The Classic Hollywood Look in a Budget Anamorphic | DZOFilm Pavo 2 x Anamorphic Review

Hello everyone, it's me Anderson West aka Films by W and welcome back to my channel.
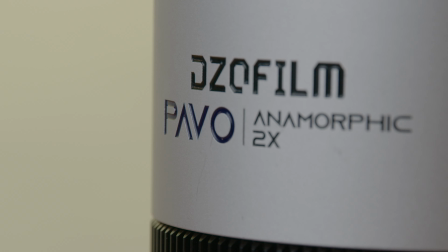(0:10)
Let's get straight into it. So my friends at ProAV and DZO let me use
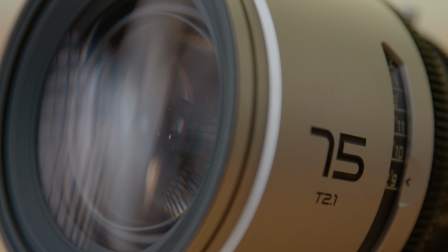(0:16)
their new Pavel 2X Anamorphics on a short film that I've had in development.
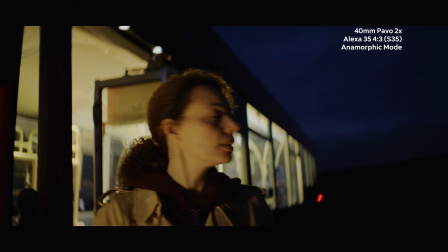(0:21)
That short film was 7x7x7 and I'm going to talk a little bit more about that project in a future video.
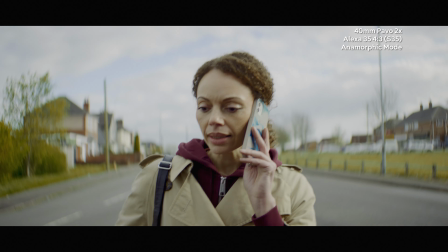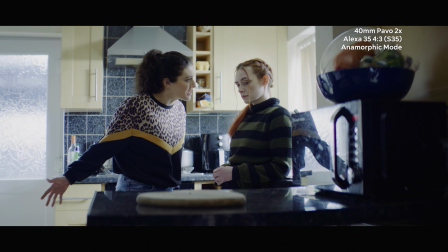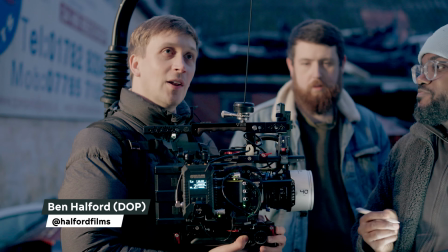(0:39)
now i didn't shoot the film my friend and dp ben halford uh shout out to ben halford you can follow him in halford films with this film
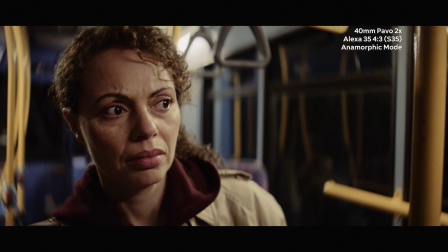(0:48)
unlike our previous film book of love it's a much more serious topic and there's a lot of flashbacks and flash forwards with these lenses swirl a
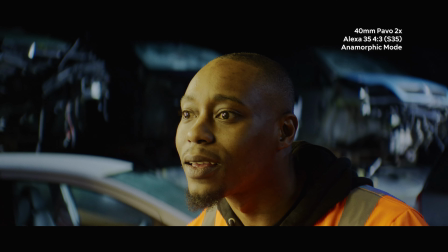(0:56)
bokeh that you know had that barrel distortion that we all love and associate with anamorphic lenses it really lent itself to the story we're trying to tell with the film
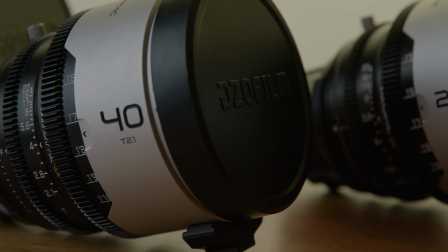(1:05)
but the size of these lenses was also quite intriguing now the atlas orions and the laura proteuses which i'll put in the same bracket range they're massive lenses you know we're in a tight space
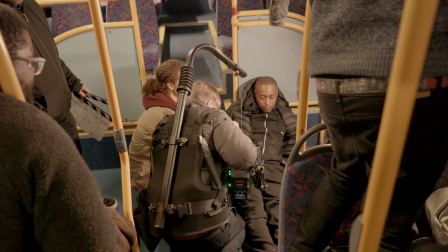(1:19)
on a bus this film is set in a bus and if you're having a long protruding
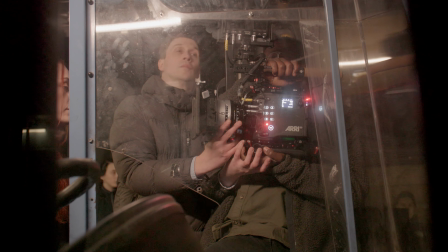(1:24)
lens then that makes it a bit harder to kind of move around so having
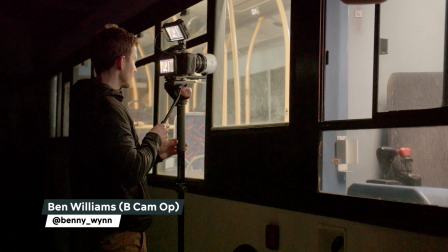(1:28)
the smaller lenses that the pavos were was really interesting because i think The other thing about them, they're all the same size.
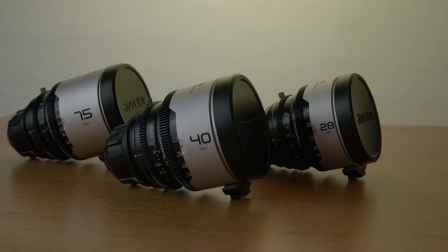(1:36)
And I would say they're comparable to a normal cinema lens like a ultra prime or a super speed in size. I just felt it kept everything quite compact. We had three lenses, which were the 28, the 40 and the 75.
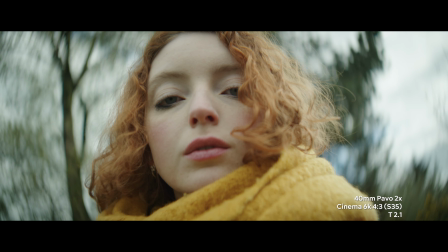(1:55)
So the Pavo 2X anamorphics are two times squeeze anamorphics.
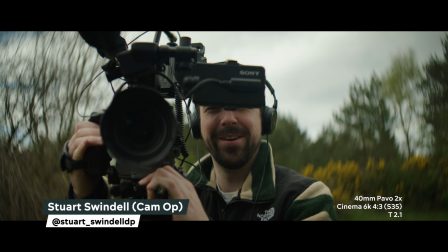(2:00)
So for instance, the 40 mil Pavo, the field of view on the width of the lens is actually the same that a 20 mil prime would
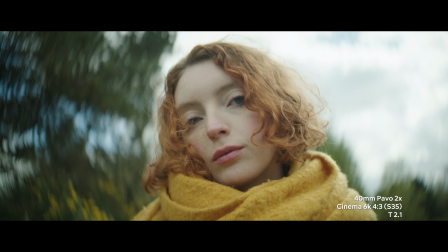(2:08)
give you but the height and depth of field is still that of a 40 mil so again it's squeezing that image out so when you de-squeeze
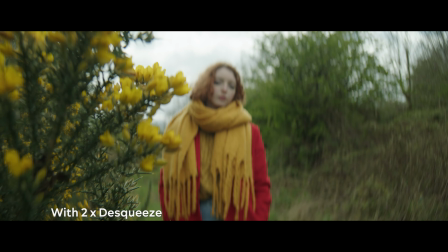(2:17)
it in post-production what you're getting is those really interesting lens effects the barrel distortion the nice bokeh
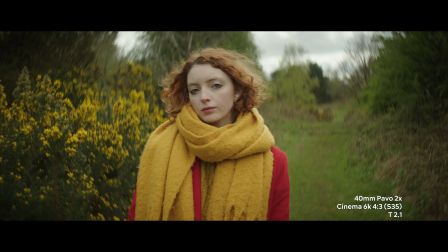(2:24)
that just has a otherworldly feel to it but you're still having a depth of field that a 40 mil would normally have
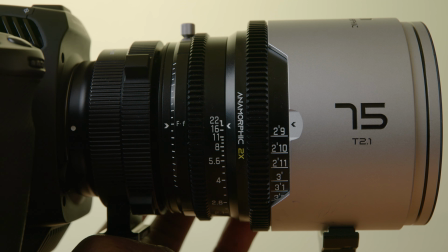(2:32)
now these lenses all have a t-stop of 2.1 which is uniform across the set the image circle across all of these lenses is 31.9
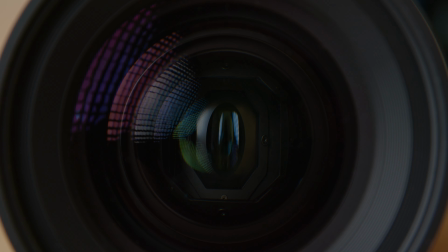(2:41)
millimeters and they cover a super 35 4x3 sensor so if you try to use this on a full frame camera you'll start to see some vignetting
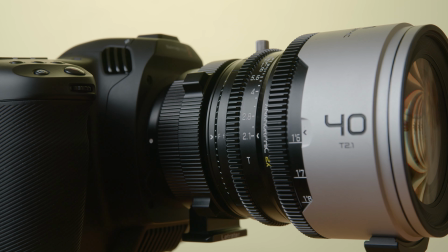(2:49)
i did a quick test with the cinema 6k's anamorphic mode which is a 6x5 mode and you can see here that
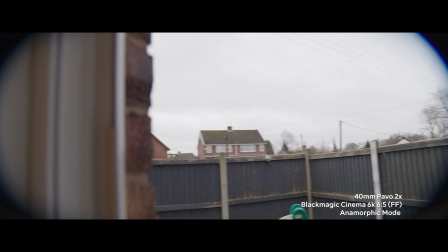(2:57)
you can start to see the vignetting at the edges of the lens this is the 40 mil so the ideal camera to use this on is one that can have a 4x3
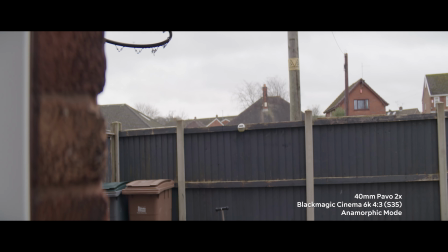(3:05)
super 35 mode you know the cinema 6k is a great option for that i think the sony venice also has a mode like that as well as the
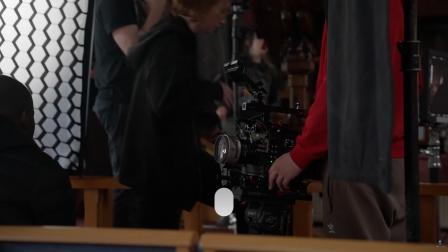(3:13)
alexa mini lf the lexa 35 the red raptor etc etc there's a growing list of cameras that can fit in this mode and i'm sure
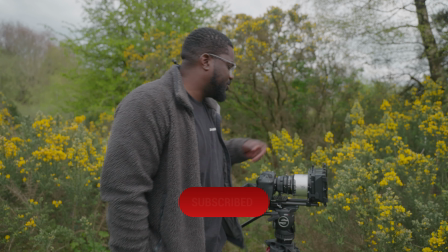(3:21)
i'm missing some out so we're out on location here with the pavo anamorphics i thought i'd get out of the office and talk a little bit about using them
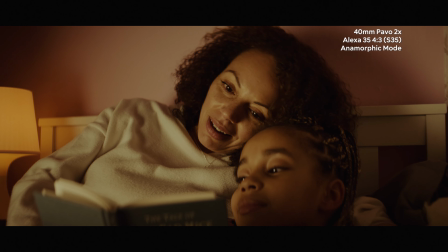(3:30)
on location but first the first shoot we had it was just oh i prefer the 40 let's shoot as much as the 40 but
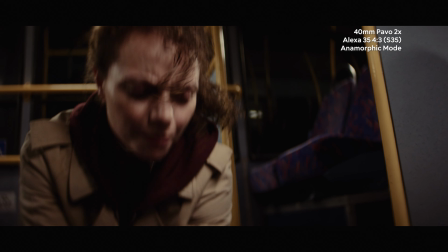(3:36)
i i actually love the three set i think the 70 this is these are demo unit and i think the current models they've improved the sharpness on the
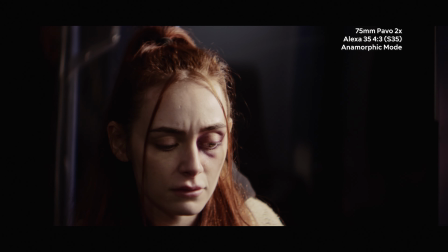(3:44)
75 a little bit but the 75 i think really gives an intensity to it at first i was like oh it's a bit too soft
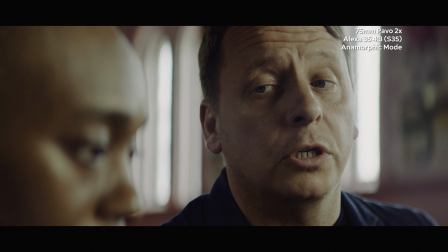(3:53)
but when you use it more you have essentially a portrait lens from a 75 and you're having the width of a 35 there's just an energy about
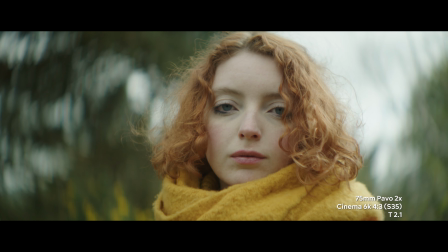(4:01)
the frame and i think that using 2x anamorphics the best way i can describe it is just a great energy to your image you know especially